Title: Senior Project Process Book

Hey guys, I am Maitha. Welcome to my senior project process book, which is called Telephone Kharban Broken Telephone 2.0.
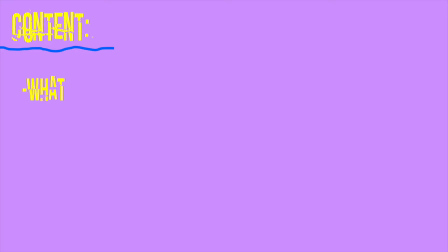0:13 Let's break it down. The video includes what is Telephone Kharban 2.0, Storyboard 1, Inspiration, Visual Survey, Storyboard 2, Digital Sketches, Color Coding, Workshop, Teaser, and finally, Reflection.
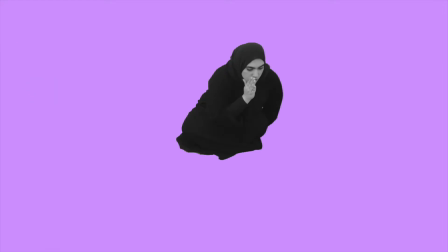0:28 Let's start with what is Telephone Kharban 2.0. The name was inspired from the game that we played in our childhood, which is called Telephone Kharban.
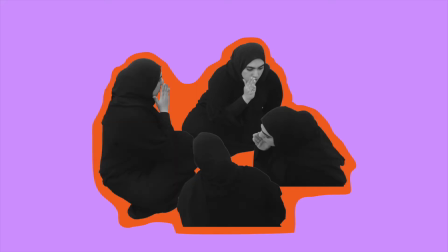0:37 Players sit around in a circle. One person starts with a sentence or a phrase, he whispers it in another person's ear and goes around in a circle until the last person who says it out loud. Of course, with the game, it changes slightly from one person to another, which creates distortion to the words.
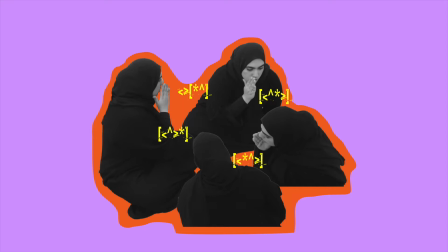0:55 And this is what I focused on, the distortion part of gossiping, which will be shown in a motion graphics video that I will create. And now we'll go into storyboard 1. These were the first sketches that I did for the storyboard.
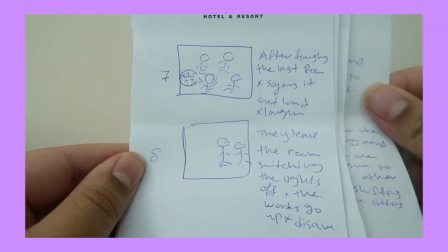1:10 It was about the Telephone Kharban as a character, and you can see it in his small world where
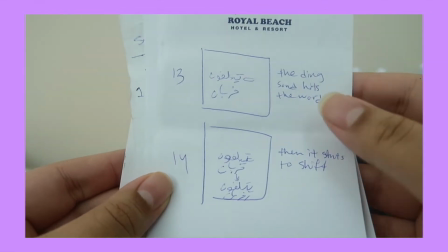1:17 he's been attacked with tweets, posts,
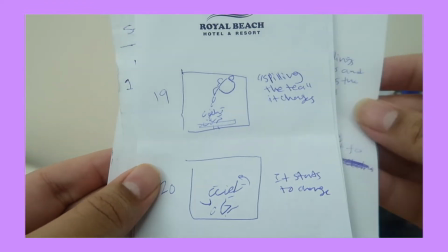1:20 but I didn't use it because it's like a movie and it didn't show distortion as I envisioned.
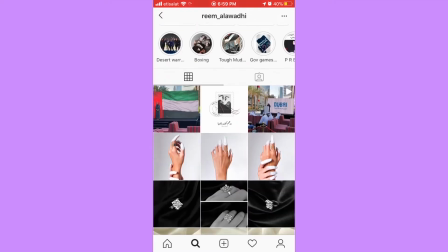1:29 Next is inspiration. I've been following Reem Al-Awadi for a long time. She's known for her line art drawings.
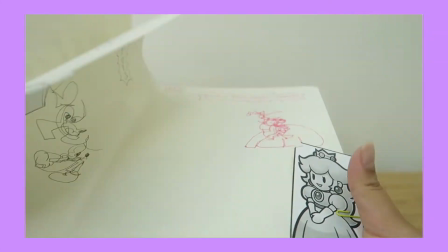1:36 Thanks to her, I remembered how much I love line art drawing and especially the blind contour drawing, where you draw without looking.
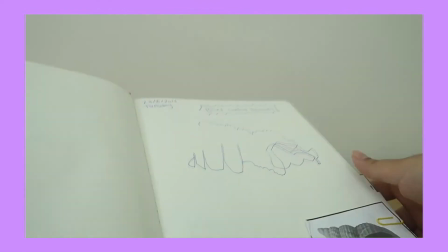1:44 This technique can help create distortion pictures and words, so this is what I used.
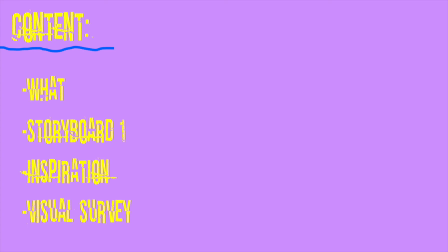1:51 I did a visual survey using this technique. The steps of the visual survey are: first, they write while they're looking, the words that I gave them.
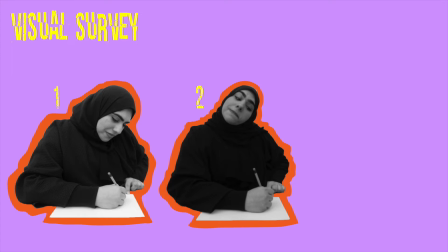2:00 Then, they write while slightly glance at the paper. And lastly, they write without looking.
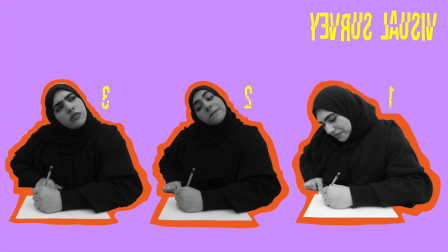2:06 And then, they do it with their non-dominant hand, which creates the distortion that I needed.
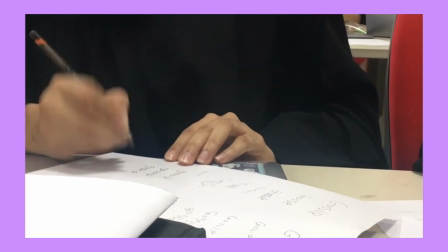2:13 Here are my friends doing the visual survey.
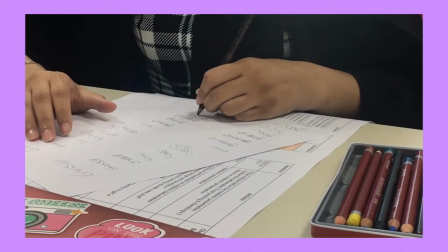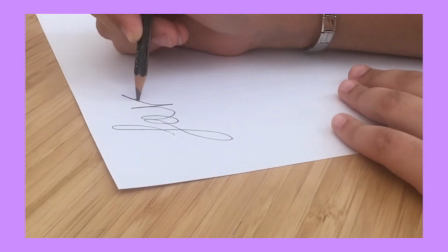2:22 And thanks to coronavirus, I had to do it at home. And here is my family doing the visual survey.
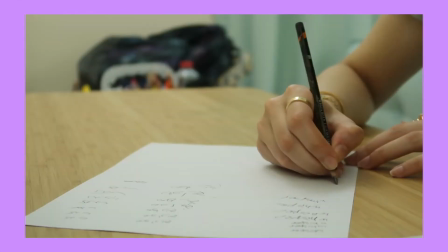2:27 Here are the kids doing the visual survey. And here, the other family members doing the survey.
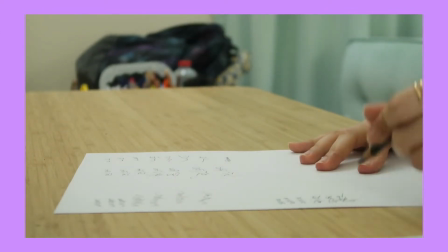2:33 The reason why I did a visual survey is to find and get as many different handwritings as I can.
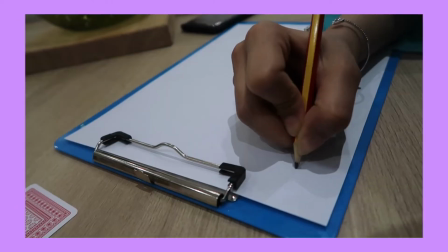2:41 Because gossiping goes around from one person to another, I wanted to create this feeling by having many different handwritings.
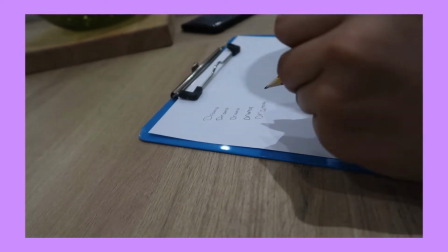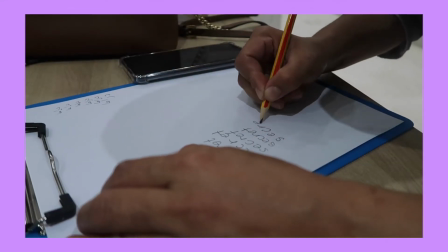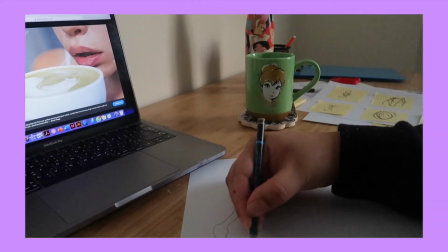3:01 I did the visual survey on myself, but by drawing objects that shows gossiping.
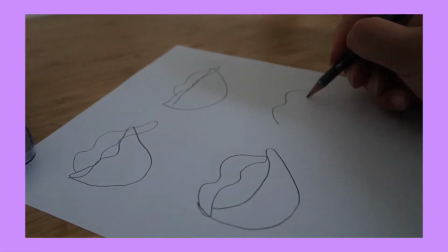3:06 For example, the mouth and other things. But I did it without looking at the paper, just looking at the images and tracing the silhouette.
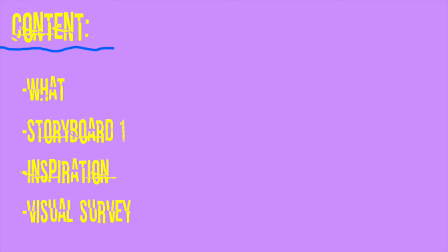3:19 After collecting the visual surveys, I started with the second storyboard.
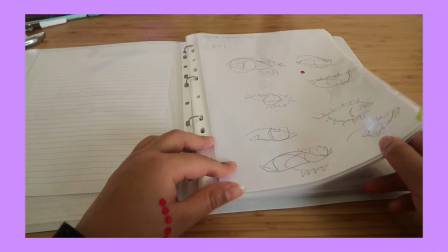3:26 The way that I did the storyboard is to find the best ones that I like from the visual surveys,
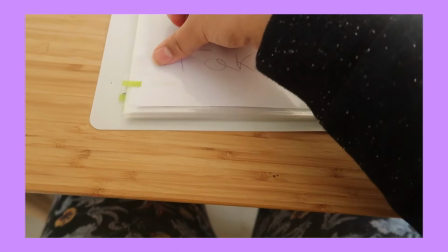3:32 labeling and choosing which one I like the most, and then creating the storyboard.
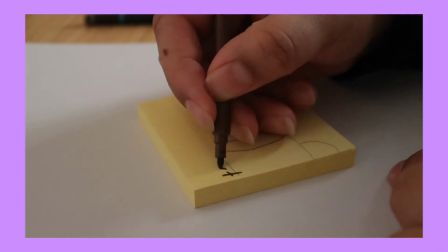3:37 The hardest part and the most challenging part was to create this storyboard because I had many words to choose from.
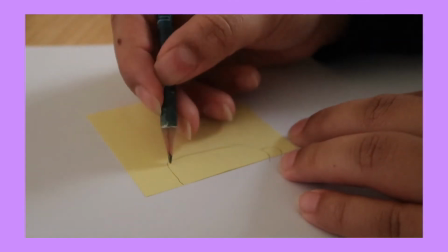3:43 I had traditional words and slang words. I have decided to go towards the slang words because I hear it nowadays and people can relate to it more.
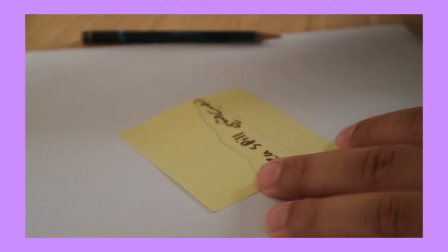3:52 Here are the objects and the words that I used in the storyboard: gossip,
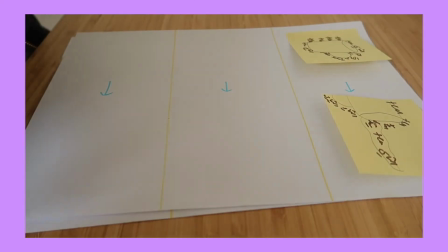3:57 eyes, hash, spill the tea, انصب الشاي, and lips.
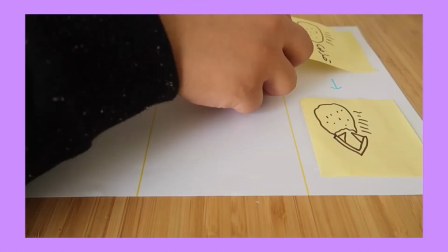4:04 بهارات, spices, حار بحار, قراض, juicy, fake, and صواريخ.